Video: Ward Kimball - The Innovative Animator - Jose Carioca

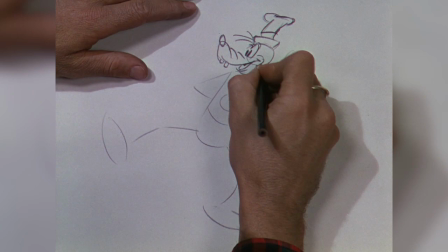4:10 You think so? Well, the first hundred thousand are the hardest. I know what it is now.
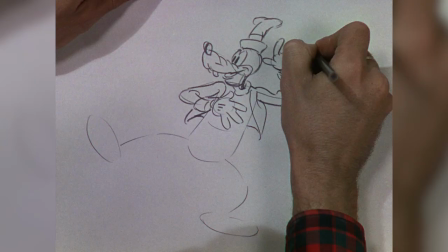4:15 Goofy. Only three fingers? Yeah, saves time and looks better.
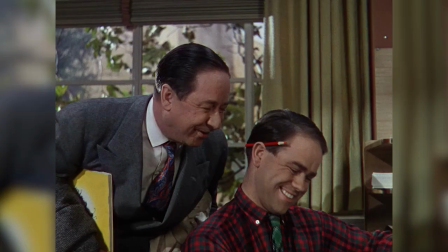4:23 Don't forget that other button. Oh, boy. No shoes.
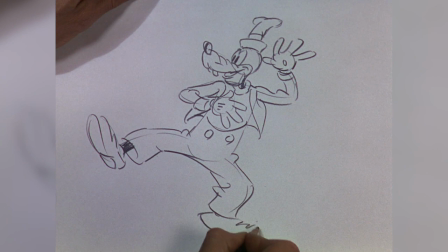4:34 Boy, what size are those? Oh, about 15 and a half.
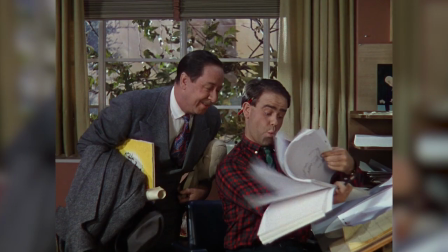4:41 There you are. Now let's see how the whole scene looks. Ready? Okay, sure.
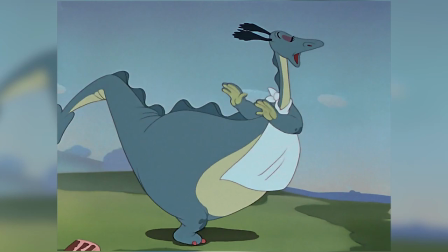4:52 Ward also animated the very title character himself, the Reluctant Dragon.
I do not wish to discuss it further.
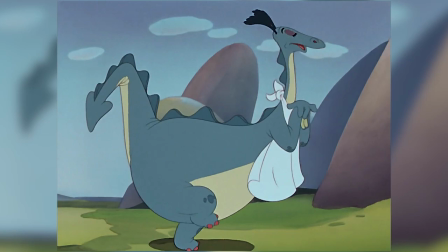5:01 I refuse to listen. I absolutely will not fight.
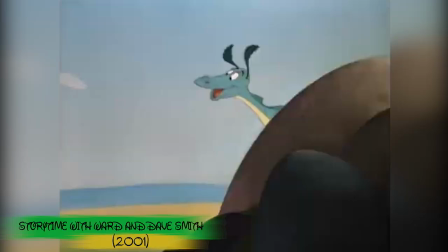5:07 Good night.
Do you remember where they sent the Reluctant Dragon back, the whole thing to be ink and paint?
I'll only be a minute.
Because the Hayes office wouldn't let him put a belly button in the dragon, do you remember that?
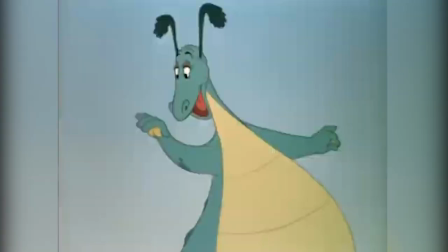5:19 Oh, yes.
Oh, dear.
Did you guys know that?
Oh, you love this.
The reluctant dragon was almost ready for release, and the Hayes office looked at it and said, you can't show the navel.
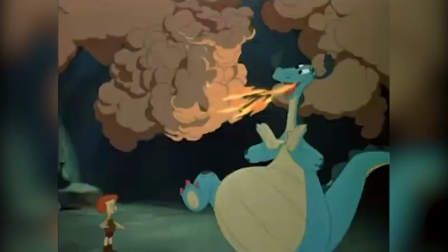5:30 They had to send the entire picture back. On a dragon, for f***s sakes.
Oh, I'm mad, I'm mad.
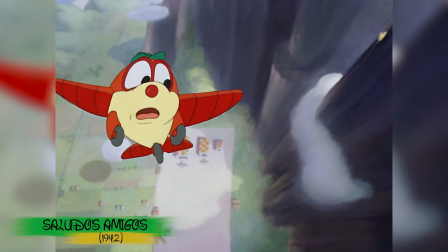5:38 After work on Dumbo, for which he animated the crows, Ward animated some of Pedro in Saludos Amigos, which turned out to be one of the weakest assignments of his career.
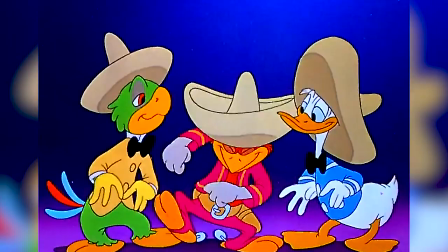5:48 However, the second film in the Latin American series, The Three Caballeros, turned out to be an absolute highlight in Ward's career.
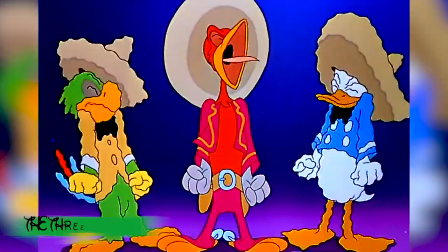5:54 Woo-hoo!
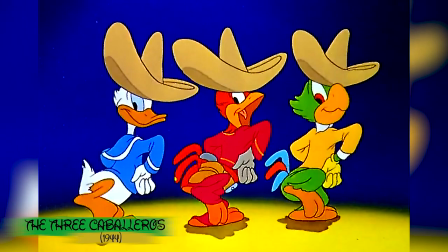5:55 He animated the extremely entertaining and brilliantly choreographed scene, which I have not watched every day for a month, The Three Caballeros song sequence.
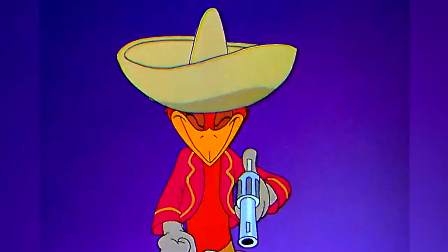6:04 No, really, I'd rewind and re-watch this film so often I broke our VHS.
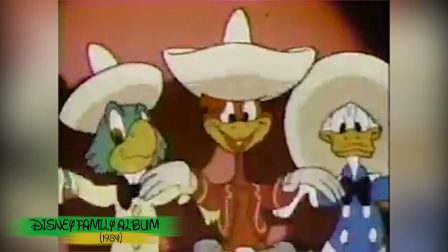6:10 We're three caballeros, three gay caballeros, they say we are birds of a feather!
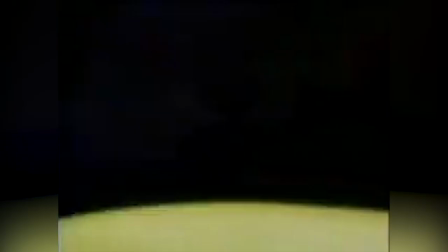6:20 I was given this long song that went on for three, three and a half, four minutes and no business. So I listened to the song for about a week. I turned all the lights off in the room and just listened to the song. I visualized it and I said, there's nothing I can do except being literal about it. When they say we're three happy chappies with snappy serappies, all of a sudden the serappies appear.
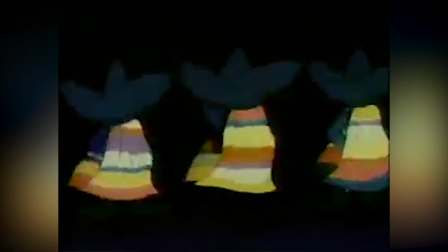6:46 We're three happy chappies with snappy serappies. You'll find us beneath our sombreros.
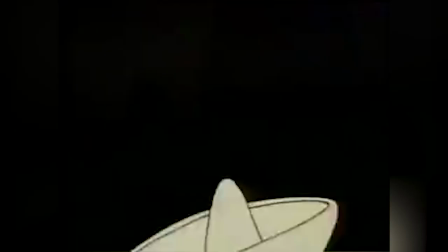6:55 We're brave and we'll stay so. We're bright as a peso. We say so. The three caballeros.
One of the first criticisms when the director saw the pencil test is, well, the duck goes out to the right and he comes in on the left. And the rooster goes out at the top and he comes in from the bottom. You can't do that. It's not logical. You have to have these tie-ups. You have to make sense. And I said, look, who cares?
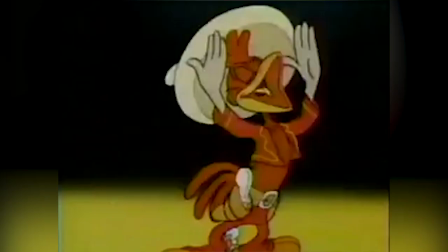7:23 Guy runs on the left, comes in on the right. I mean, that gives its flavor, its craziness.
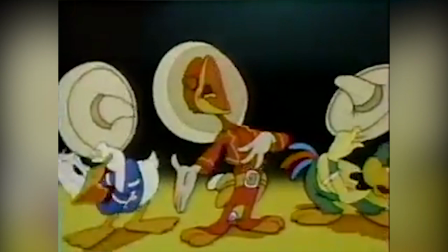7:33 The whole thing is not only perfectly timed out, but it also features great actions and gestures to support the lyrics clearly.
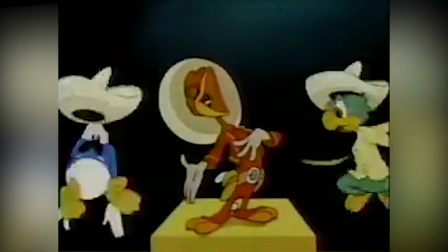7:40 It's one of my favorite sequences, Ward says. the song was put in at the last minute because Walt felt there needed to be a song.
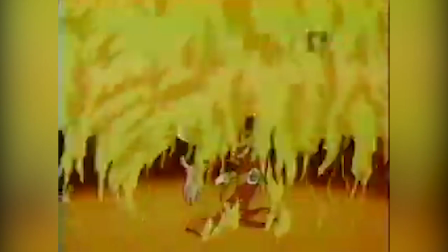7:46 I was given no direction so I came up with the staging myself making them do literally whatever they were singing.
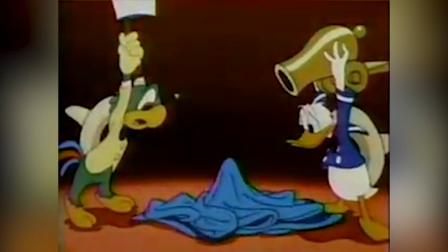7:51 I went to one of the sound guys and had him extend the last note by 15 to 20 seconds so I could do the bit where they try to dampen that last note.
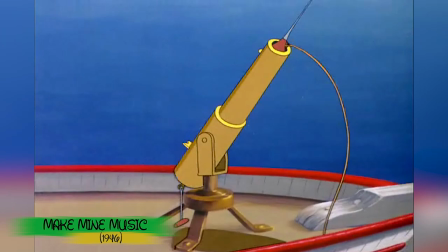7:58 It gave the whole thing a real touch. Ward continued to shine in the years of World War II.
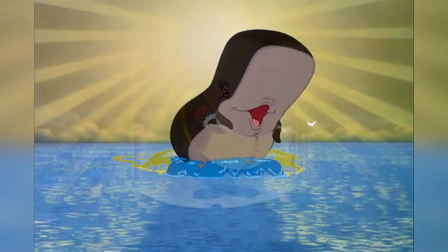8:04 First came Make Mine Music where Kimball animated most of all the characters in the satirical but tragic The Whale Who Wanted to Sing at the Met.
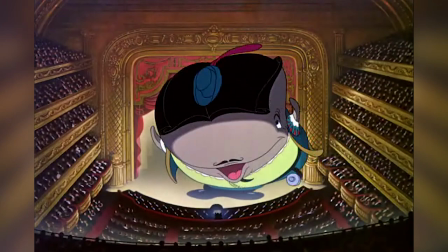8:12 A whale who can sing? I don't believe it.